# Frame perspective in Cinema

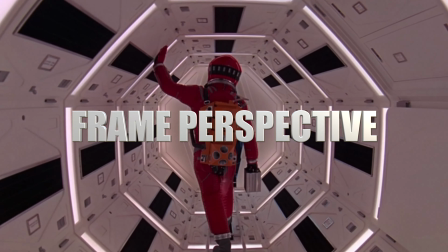[0:00]
Frame perspective in cinema is a way to convey depth of space,
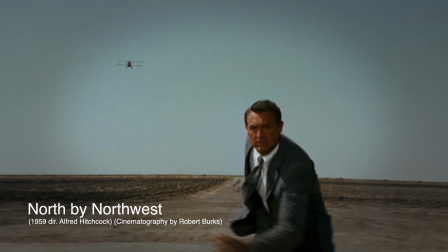[0:05]
volume, and spatial relationships within a single flat frame on screen.
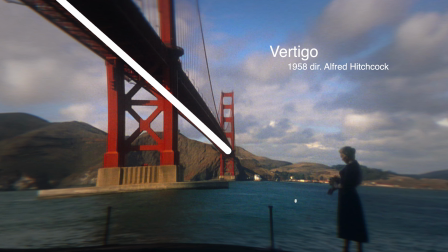[0:11]
Essentially, it's how distances between objects are organized in a frame, how the viewer feels at the depth of the scene.
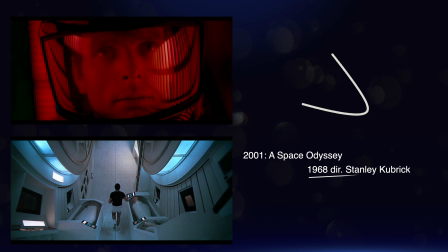[0:19]
In filmmaking, frame perspective is one of the most important tools for composition and emotional impact. I want to make this video more profound, and I want to refer to real films.
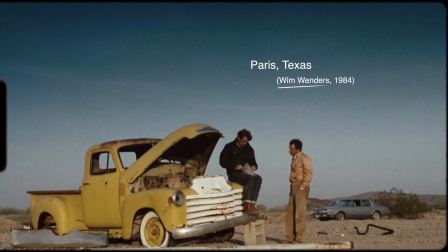[0:37]
The perspective of the frame is a kind of part of the artistic component of the film,
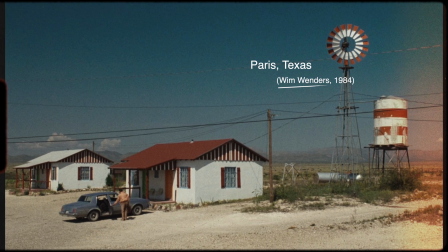[0:44]
and it is important to understand this from the very beginning. Each film has its own artistic value and concept, and I can notice this every time I watch a movie.
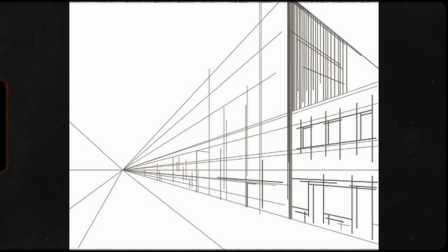[0:59]
Linear perspective is a very powerful tool for creating a sense of fate, order, claustrophobia, or inevitability. The Shining, 1980, Stanley Kubrick.
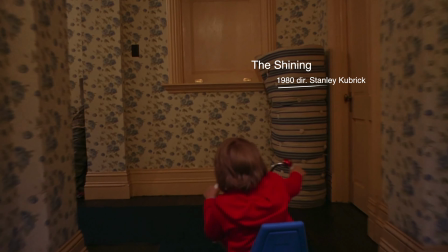[1:12]
Overlook hotel corridors. Danny rides his tricycle down the hallway.
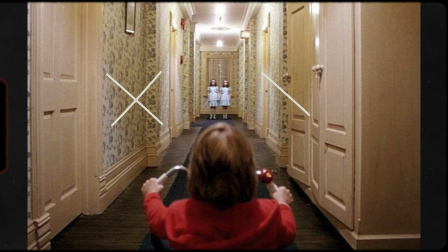[1:18]
All lines of walls, carpet, doors converge toward the center of the frame. Vanishing point. Effect. Feeling of a trap. Predestination.
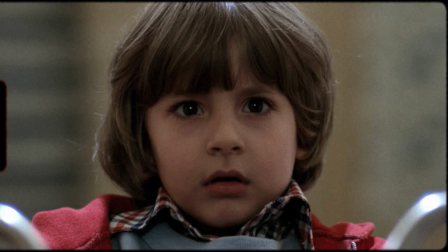[1:32]
Endless repetition. For me, the artistic component of the movie The Shining is really something truly unique. Stanley Kubrick is one of the greatest filmmakers ever, and I'd like to discuss some of his choices and where those ideas originally
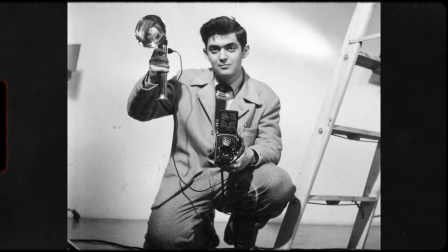[1:58]
came from. Incidentally, filmmaker Stanley Kubrick started as a photographer for Look magazine,
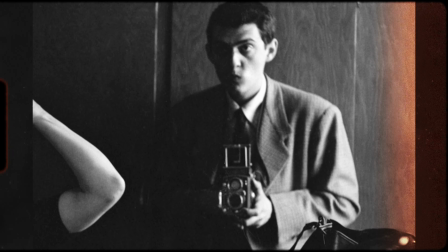[2:06]
a very popular lifestyle publication back then. He began as an intern, then became a staff photographer.
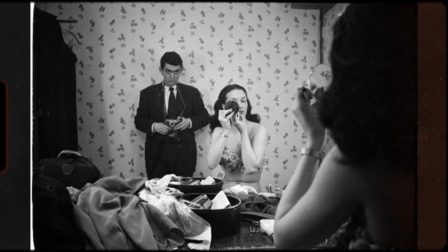[2:14]
He was only 17-18 years old when he started shooting reportage,
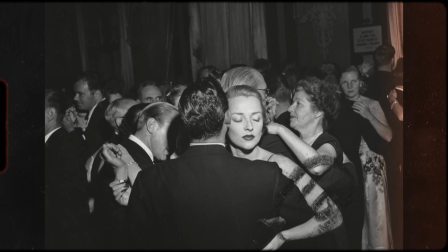[2:20]
portraits, street scenes, and already showed an incredible sense of composition, light, and framing. Around the 1950s, Kubrick became passionate about cinema. He studied everything on his own, read books, talked to lab, rented equipment.
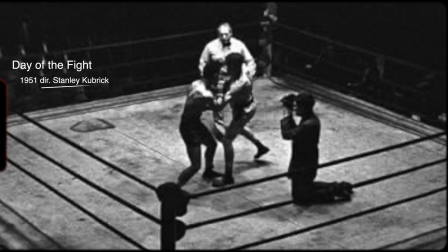[2:45]
His first film was the short documentary Day of the Fight about a boxer preparing for a fight.
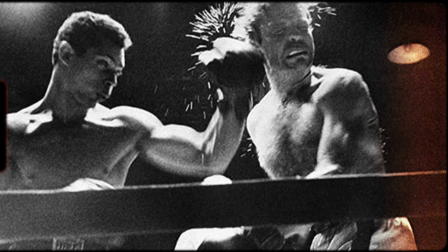[2:52]
He shot it almost with his own money, serving as cinematographer, editor, and sound operator himself.
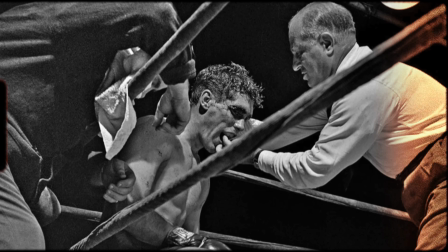[3:00]
The film sold well for a beginner. So we can see how this influenced Stanley Kubrick's later work and his framing decisions.
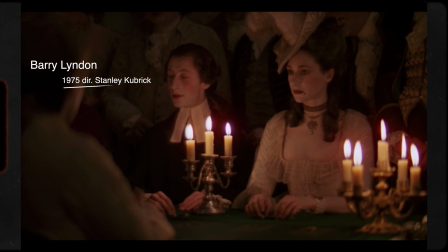[3:14]
For example, in Barry Lyndon, Kubrick wanted nighttime castle scenes to look exactly like the 18th century.
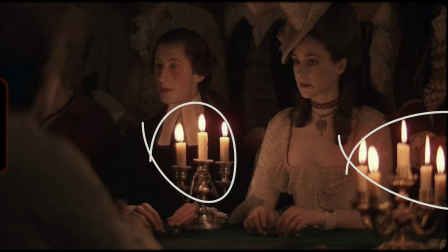[3:23]
Only candlelight, no modern lamps, but in
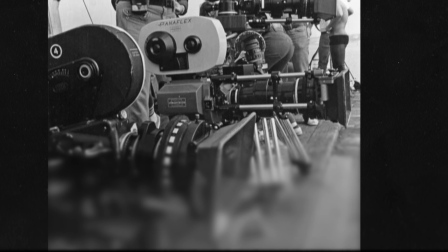[3:28]
1975, regular cameras saw nothing in that darkness.
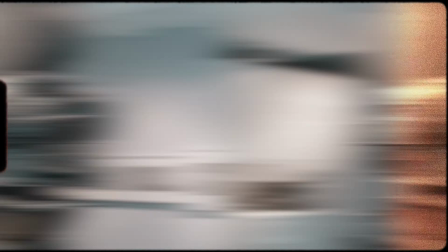[3:33]
The frame would be pitch black. In the end, Stanley Kubrick found the rarest and fastest lens in the world,
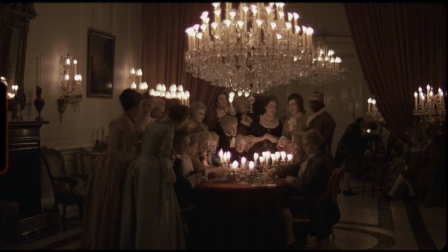[3:42]
which captured several times more light than standard cinema lenses.
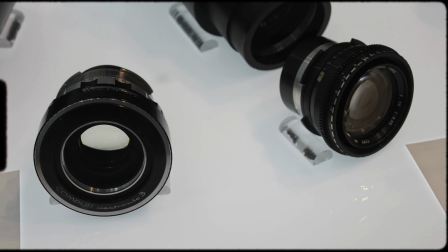[3:47]
Only 10 of these lenses were made, especially for NASA to shoot the dark side of the moon.
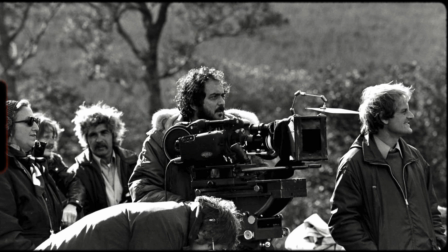[3:54]
Kubrick bought 3 of them. With them, the camera could finally see by the light of 20 to 50 candles in a frame.
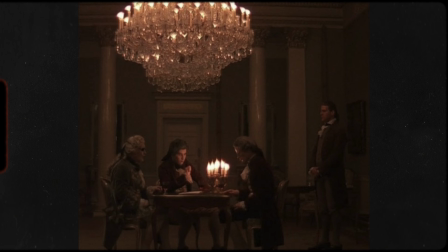[4:02]
The light turned out soft, warm, golden, just like in old paintings of that era. But let's get back to linear perspective. 7. 1995, directed by David Fincher. There is so many things you can say during the right perspective, of the right frame. And sometimes it feels like you can find right frame and right perspective of the frame, of the scenes. It's so important. Sometimes it's like the main themes of the all set.
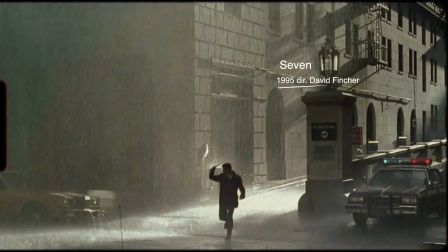[4:40]
Many interior scenes in a rainy city, receding lines of streets, police station corridors,
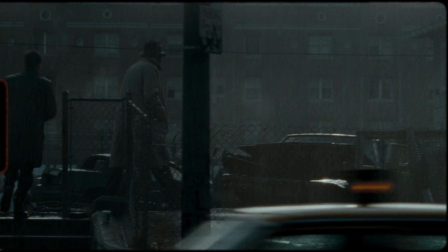[4:48]
effect, feeling of pressure, inevitability of sin, and punishment. Linear perspective in cinema is one of the most powerful tools for creating the illusion of depth and volume on a flat screen.
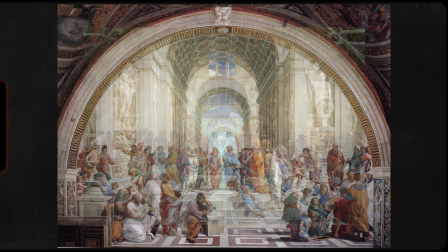[5:07]
It's based on the same principle as in Renaissance painting.
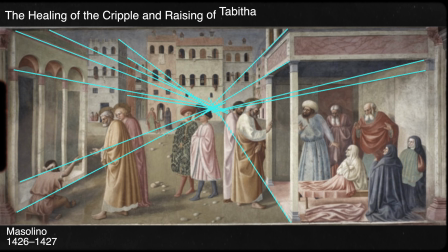[5:12]
Parallel lines receding into depth visually converge at one point or several points.
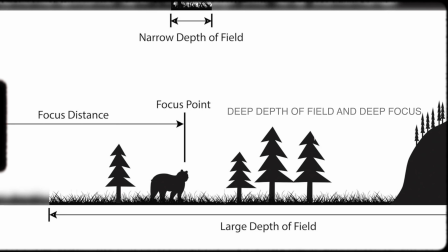[5:20]
Deep depth of field and deep focus. Everything in focus from foreground to background.
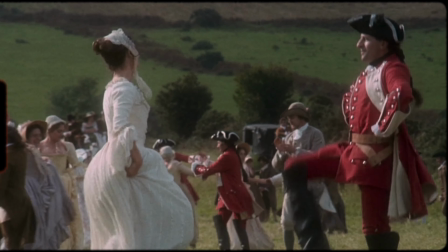[5:27]
It emphasizes layers of reality, connections between planes of an irony or tragedy.
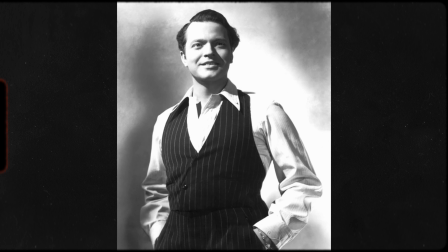[5:36]
Citizen Kane, 1941, Orson Welles. Classic example, the childhood scene of Kane.
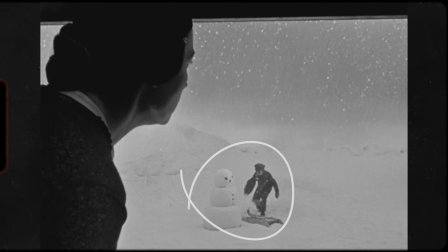[5:44]
The boy plays in the snow in the background while adults decide his fate in the foreground.
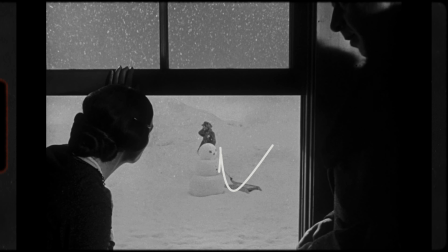[5:51]
Everything sharp, effect.
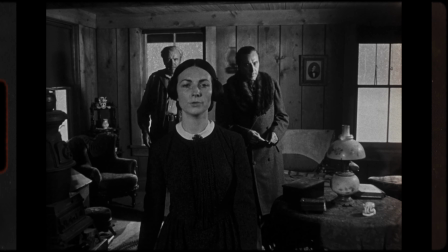[5:53]
The viewer sees past and present, simultaneously the loss of freedom.
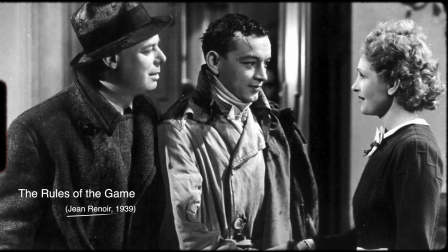[6:01]
The rules of the game, Jean Renoir. Deep compositions in a mansion.
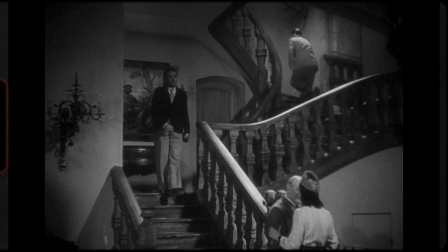[6:08]
Characters on different planes interact at the same time.
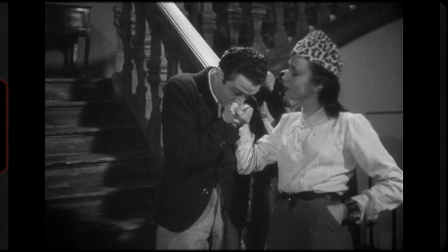[6:11]
Effect, social satire, all layers of society visible at once.
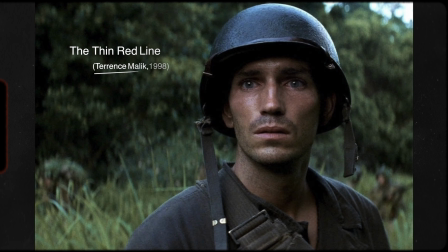[6:17]
Let's now look at Terrence Malick's Thin Red Line.
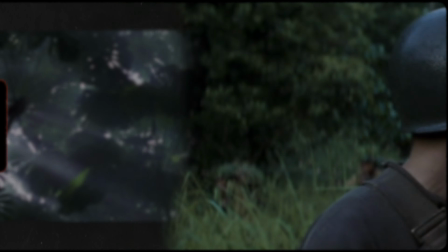[6:21]
Many jungle scenes, soldiers in the foreground, nature and the enemy in the background, all in focus.
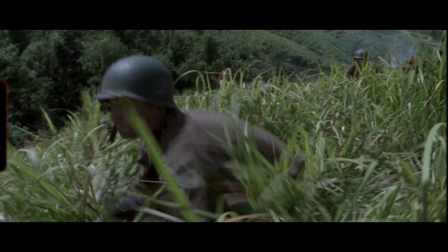[6:28]
Effect, man as a tiny part of a vast, indifferent world. I think The Thin Red Line is a masterpiece. This film balances between the early and late Terrence Malick. I would say this was the moment when there was a golden mean of creativity style. You know, it was a real balance, and perspective plays a huge role in this film.
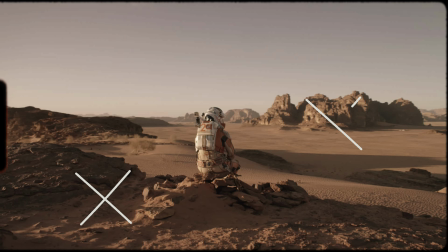[7:03]
Now let's talk about strong wide angle perspective.
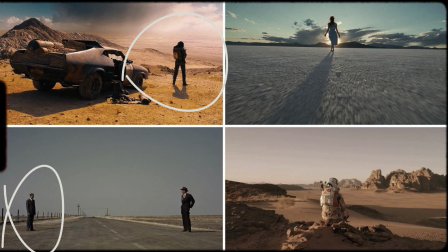[7:07]
Creates pressure, madness, vulnerability, aggression. Now let's take a look at the movie The Graduate of 1967.
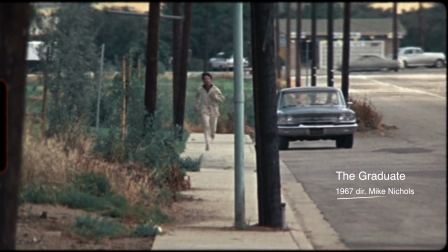[7:18]
Final charge scene. Ben runs to a lane shot with the telephoto lens.
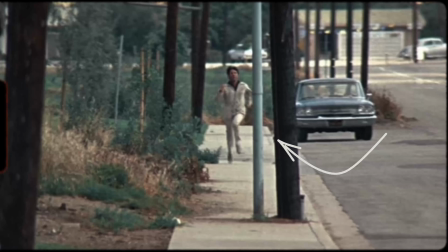[7:23]
The distance looks enormous yet compressed. Effect, desperate attempt to overcome barriers.
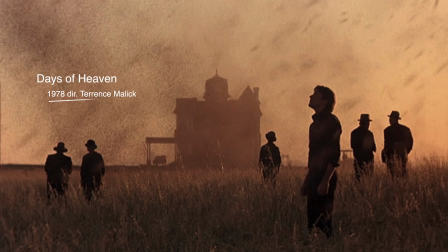[7:31]
Returning to Terrence Malick, I would cite the film Days of Heaven 1978 as an example.
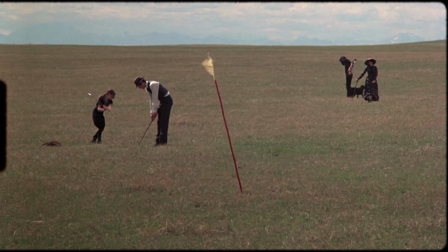[7:37]
Many landscapes and figures against the sky are shot with a telephoto lens,
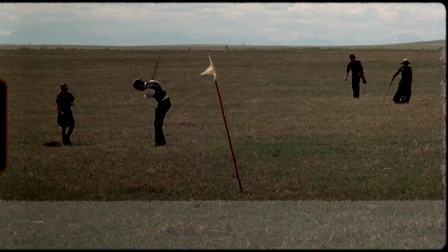[7:43]
and as a result, nature and people seem to merge.
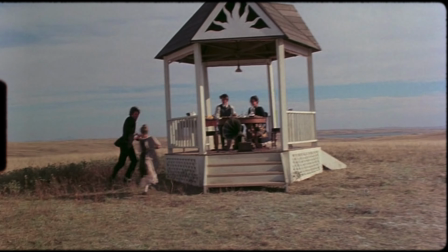[7:47]
This creates a kind of poetic quality and a sense of unity with the world.
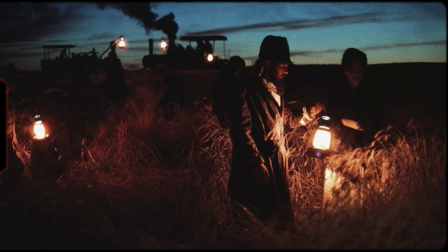[7:52]
By the way, an interesting fact about the filming of Days of Heaven 1978 by Terrence Malick,
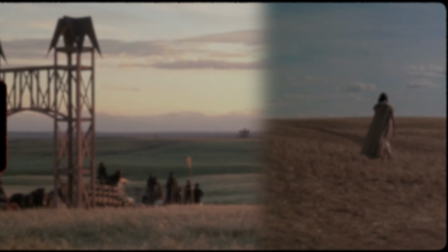[7:59]
one of the most beautiful and difficult to produce films in cinema history.